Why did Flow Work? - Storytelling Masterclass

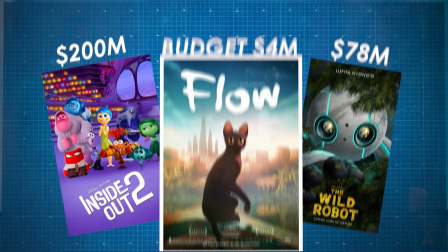0:00 Flow just won the 2025 Oscar for the Best Animated Feature Film, which left everyone wondering how.
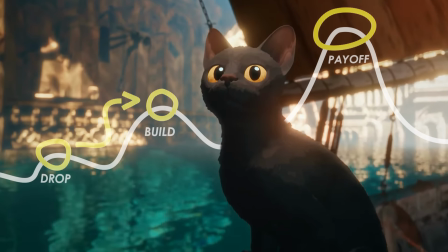0:06 What did it get right, both in production and narrative, that made it so impactful with such a small budget?
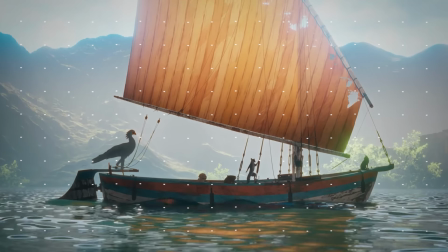0:11 Well, ultimately, it boils down to one thing: authenticity. It just feels real. You're able to empathize with the characters.
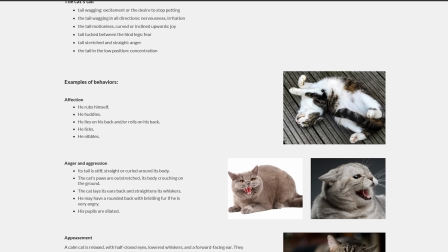0:20 And there are a ton of little techniques that Flow used to achieve this, but they all fall under 3 broad categories.
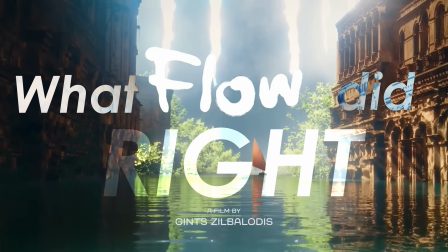0:27 So by the end of this video, you'll understand what Flow did right, and learn how to apply these techniques to tell better stories with your own renders. So what specific techniques did Flow use?
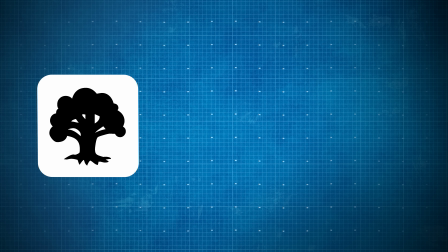0:39 Well, the 3 broad categories are naturalism, personified cinematography, and visual storytelling. Let's start with naturalism. This is the most basic of the 3 techniques, and there's a good chance you're using some aspects of it in your own renders,
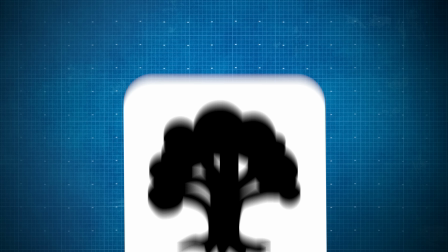0:54 but it's largely been forgotten by major studios. If you're not familiar with naturalism, it's quite similar to realism. It's essentially representing the world in its true form. And you may hear that and say, Flow isn't naturalistic, it's stylized. And you would be right, because we aren't talking about photorealism, but rather naturalistic storytelling, and it manifests itself in 4 distinct ways.
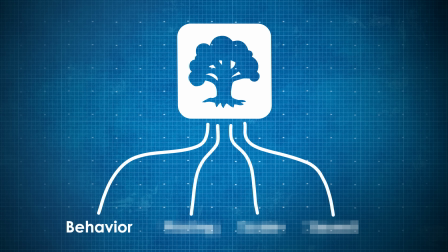1:17 The first is the most conspicuous. It's naturalistic characters. And while this is really obvious, there are 2 reasons why it's crucial. Firstly, it sets Flow apart.
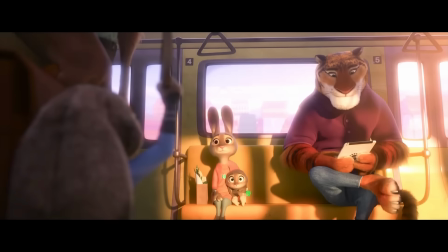1:28 In a world where every movie is full of anthropomorphized characters that are no different than people, Flow is unique.
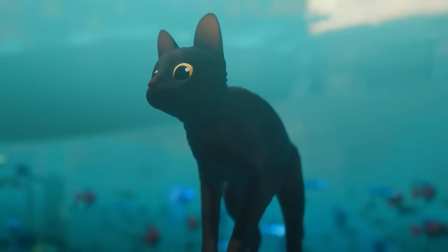1:35 The animals can't talk. They have to overcome challenges in their own way, which creates a compelling story. Secondly, they fall into pre-existing schemas, which is essentially just a fancy way of saying we already have a connection with dogs and cats. We understand what drives them. So when we see a naturalistic representation of them like we have in Flow,
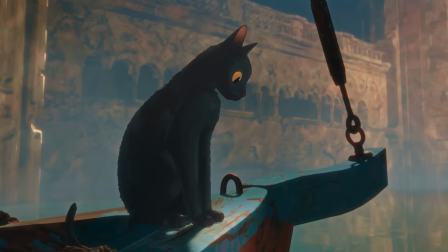1:54 it becomes much easier to form a connection with the characters because we've already fallen in love with the species. But when animals are basically people, for example in Zootopia, they don't fall into pre-existing schemas.
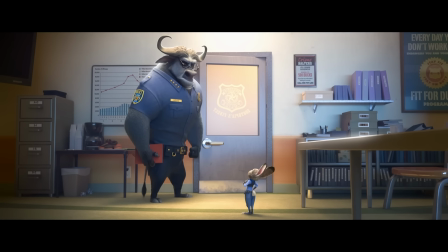2:07 The movie has to show us why we should care, rather than just building on our pre-existing love for animals. Throughout the movie, Flow obviously builds a stronger connection between the individual animals and the audience. But because it's using naturalism, it gets a head start, which is especially impactful for a film with no dialogue. And this is a powerful technique that you can use in your own renders to create a bond between the characters and the audience,
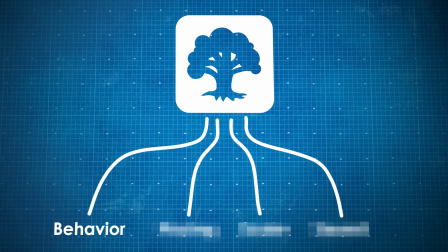2:31 especially when you don't have an hour and a half to tell a compelling story. The second and third usages of naturalism go hand in hand: pacing and scale.
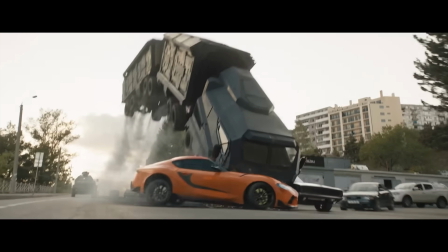2:40 A lot of films rely on fast pacing and grand spectacle to retain interest. This strategy is used everywhere, from YouTube to Hollywood. It's called the age of excess, and it works because it makes up for poor writing with grandiosity.
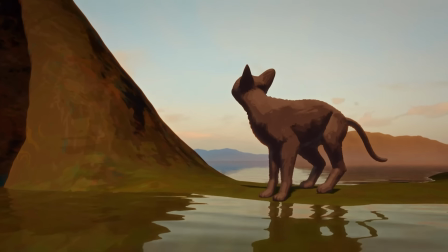2:55 But Flow is different. There's no antagonist or final battle, but rather the story is driven forward by naturalism. The pacing is slow. The scale is small.
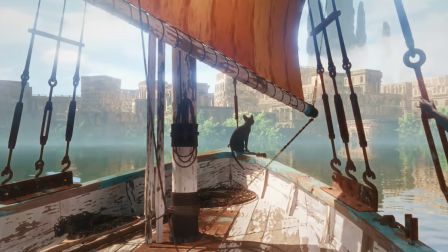3:06 Most of the story takes place on this small boat, and it shows the struggle of the cat to survive in this new world and connect with other animals,
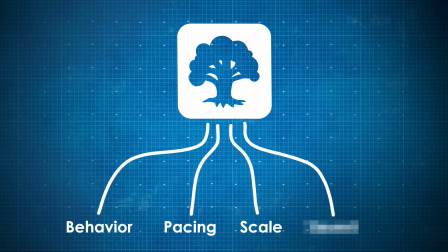3:14 which makes it feel authentic and refreshing. Finally, the last use of naturalism is through sound design. Every animal is voiced by its real-world counterpart, except for apparently the capybara,
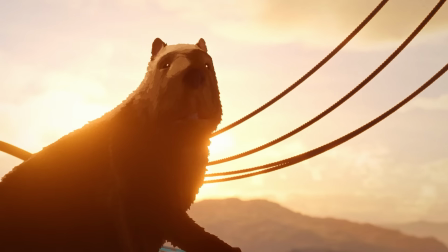3:26 because they don't make that much noise, so instead it was voiced by a baby camel. This genuine voice acting further adds to the authenticity of the film.
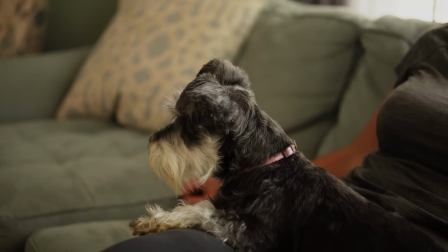3:35 My dog normally ignores all TV, but whenever the cat or lemur would make any sound,
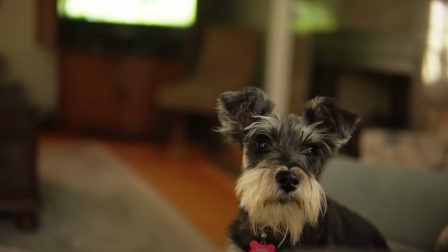3:40 she would look up and act all interested, probably because they're so squeaky and high-pitched that they sound exactly like she does.
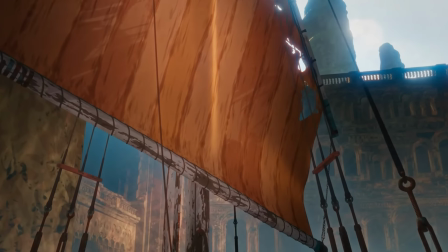3:46 The music isn't overbearing. The Foley is on point.
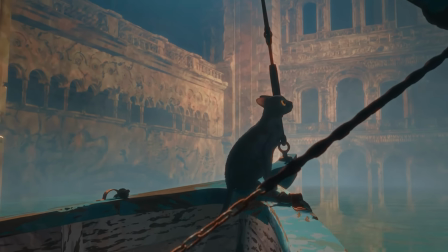3:49 Every piece of sound design adds to the authenticity and immersion of the film, which is exactly what you get when naturalism is your foundation. However, integrating naturalism or any of these other techniques may require you to learn new tools. But that's where today's sponsor, Brilliant, comes in. Have you ever tried to learn a new skill? Well, I have, and it's really hard. You have to force yourself to be disciplined and get better. And most of the time, at least for me, it ends in failure.
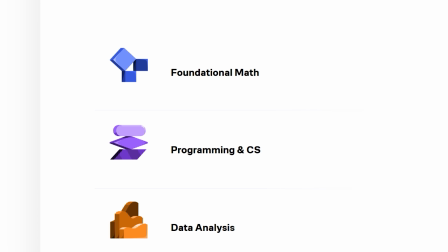4:15 But Brilliant makes the learning process easy. They provide you with simple, digestible lessons that you can complete every day.
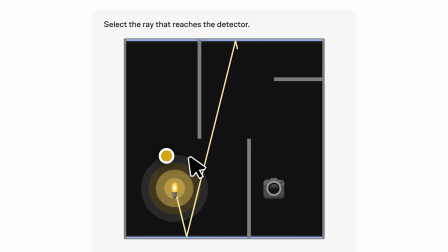4:21 We all know gamification is a powerful learning technique, and Brilliant uses it to its fullest.
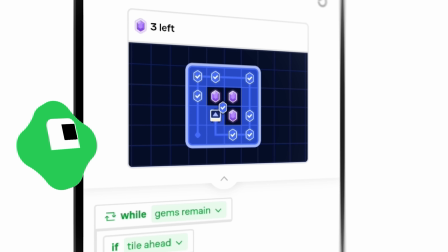4:27 It helps you get smarter every day with thousands of interactive lessons in math, science, programming, data analysis, and AI.
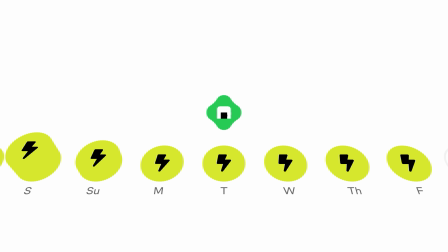4:34 And because Brilliant makes it easier to be consistent, you learn much more effectively. I personally have been learning Python, which has been much easier with Brilliant because they give you simple, interactive lessons to complete every single day so you don't get overwhelmed.
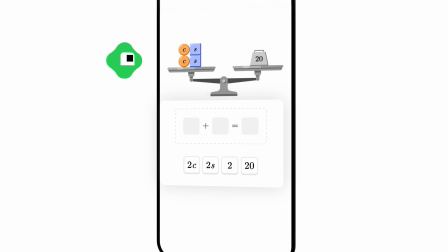4:49 It's a perfect way to pass the time instead of mindless scrolling because you can learn anywhere, right on your phone.
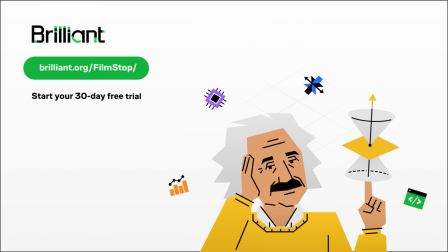4:54 If you use my link in the description, you'll get a 30-day free trial and 20% off an annual subscription.
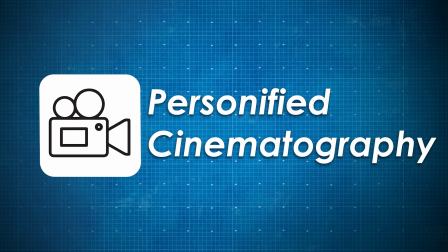5:00 But now let's get back to the video. The second technique that Flow uses is personified cinematography, which is basically just treating your camera like a character. This is something that live action movies do all the time, but it's often forgotten in animation. And I think why La La Land was such an extraordinary thing is because it took the approach of realizing the camera was another character in the scene. And that's actually how Damien introduced me. Like when I met Em and Ryan, he was like, this is Ari, he's gonna be the other actor in these scenes.
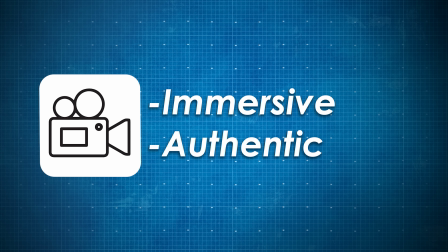5:27 When done right, this leads to a much more immersive and authentic story. So how does Flow do this?
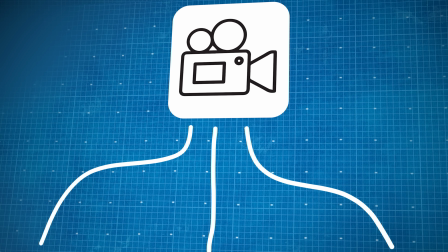5:33 Well, it does it in 3 different ways. First, it's in its shot length.
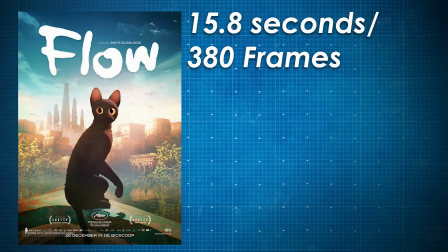5:37 The average shot duration in Flow is 15.8 seconds, divided across 307 shots.
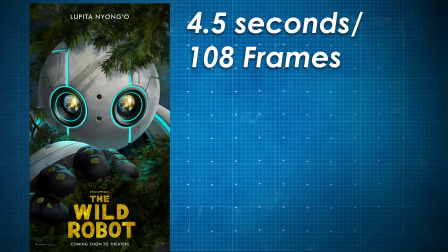5:42 This is opposed to the 4.5 second average shot duration of the Wild Robot. This long take shooting style is in line with the slow naturalism we already talked about, but it also allows the viewer to feel like they're there with the characters.
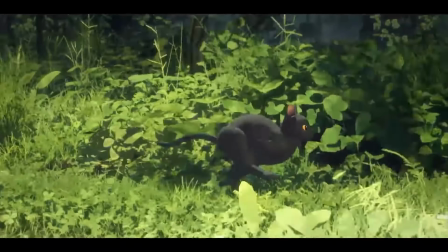5:53 Having these long takes creates that sense of real time, that you're experiencing the story with the characters.
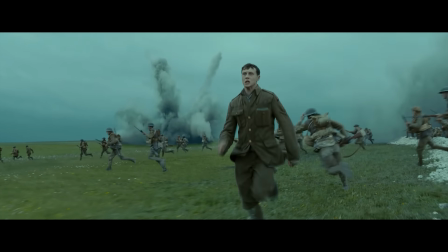6:01 This isn't quite to the extreme of something like 1917, that was one shot for the entire movie. But the shooting style treats the audience like another character, as they experience the narrative in real time.
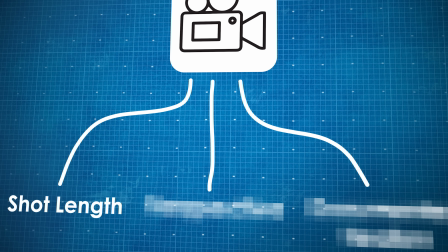6:12 The second technique is pretty simple, so we won't spend too long on it. It's the use of perspective.
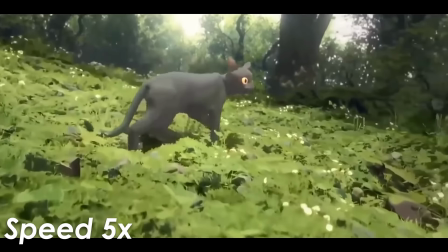6:17 Due to the shooting style of Flow, the camera moves a lot. Since the average shot duration is so long, you don't want the camera to just be stationary. That would be really boring. So instead, the camera is dynamic.
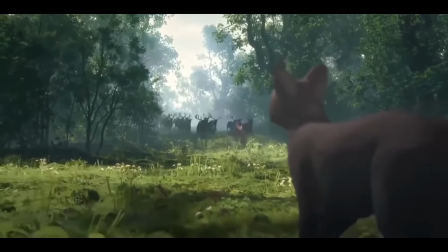6:28 At some points, it puts you on the level of the characters, allowing you to experience the world from their perspective.
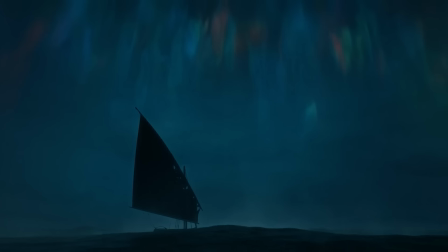6:33 While at other points, it focuses on the environment, showing how vast the world is and how insignificant their little boat is in comparison. The masterful shot selection of Flow is something that you can add to your own renders very easily, and you'll see a huge difference.
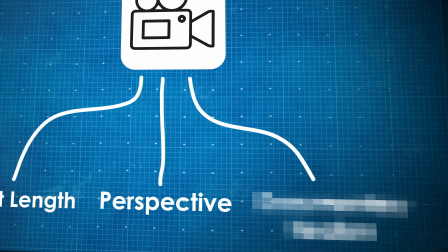6:47 The final cinematography tactic used in Flow is documentary realism.
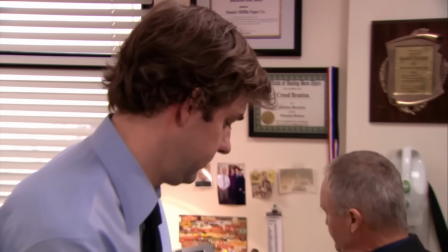6:51 One of the reasons a show like The Office feels authentic is because the camera isn't always in the right place.
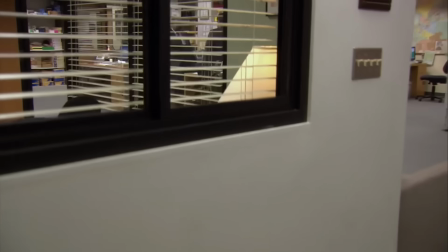6:57 Sometimes they're shooting through blinds, or they miss the first couple seconds of a moment because they're whipping over to capture it. And this makes the moment feel genuine. Now, Flow, of course, is not shot in the same way as The Office, but sometimes the shots aren't perfect.
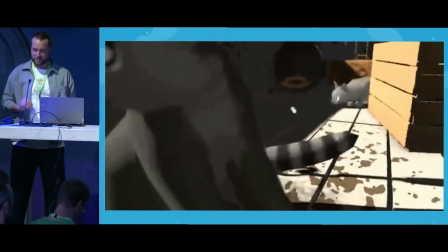7:10 The animals move out of frame, just like what would happen if this were shot by a real camera crew. Notably, this is very subtle. They don't overdo it, but it subconsciously plants in our brain that these are real characters. They aren't just actors for the camera, even though every aspect of their movement is well thought out by the animator.
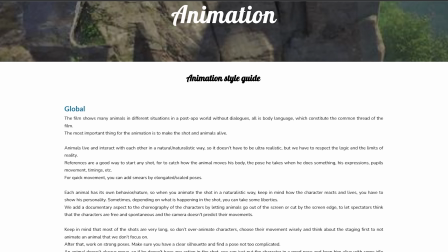7:27 This was clearly stated in the Flow Animation Style Guide, which says,
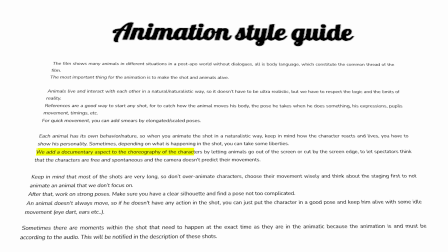7:31 "We add a documentary aspect to the choreography of the characters by letting animals go out of the screen or get cut off by the screen edge.
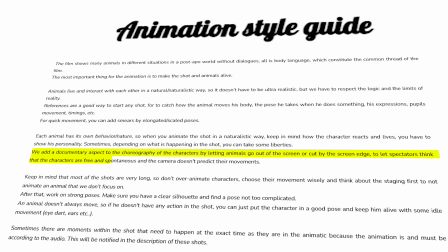7:38 Let the spectators think that the characters are free and spontaneous and the camera can't predict their movements."
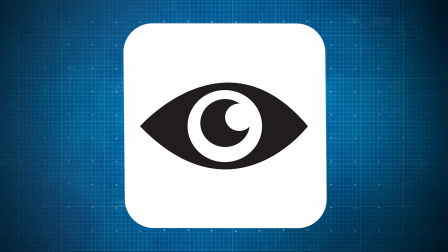7:43 Finally, the last category is the one you'll be able to use in your own work most, and that's visual storytelling. Most of us aren't going to make a feature film or even a short film, but these techniques can be used in your own renders and even stills.
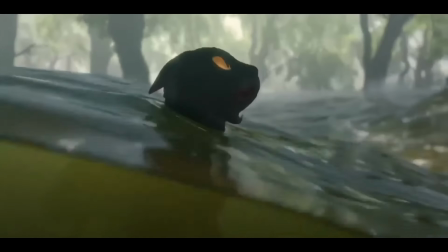7:57 Flow is the perfect example of how to use visual storytelling because that's all they have. They can't rely on exposition to make up for bad writing. Instead, they use 2 techniques to visually tell the story. First is animation. Now, we already talked about naturalism in the animation.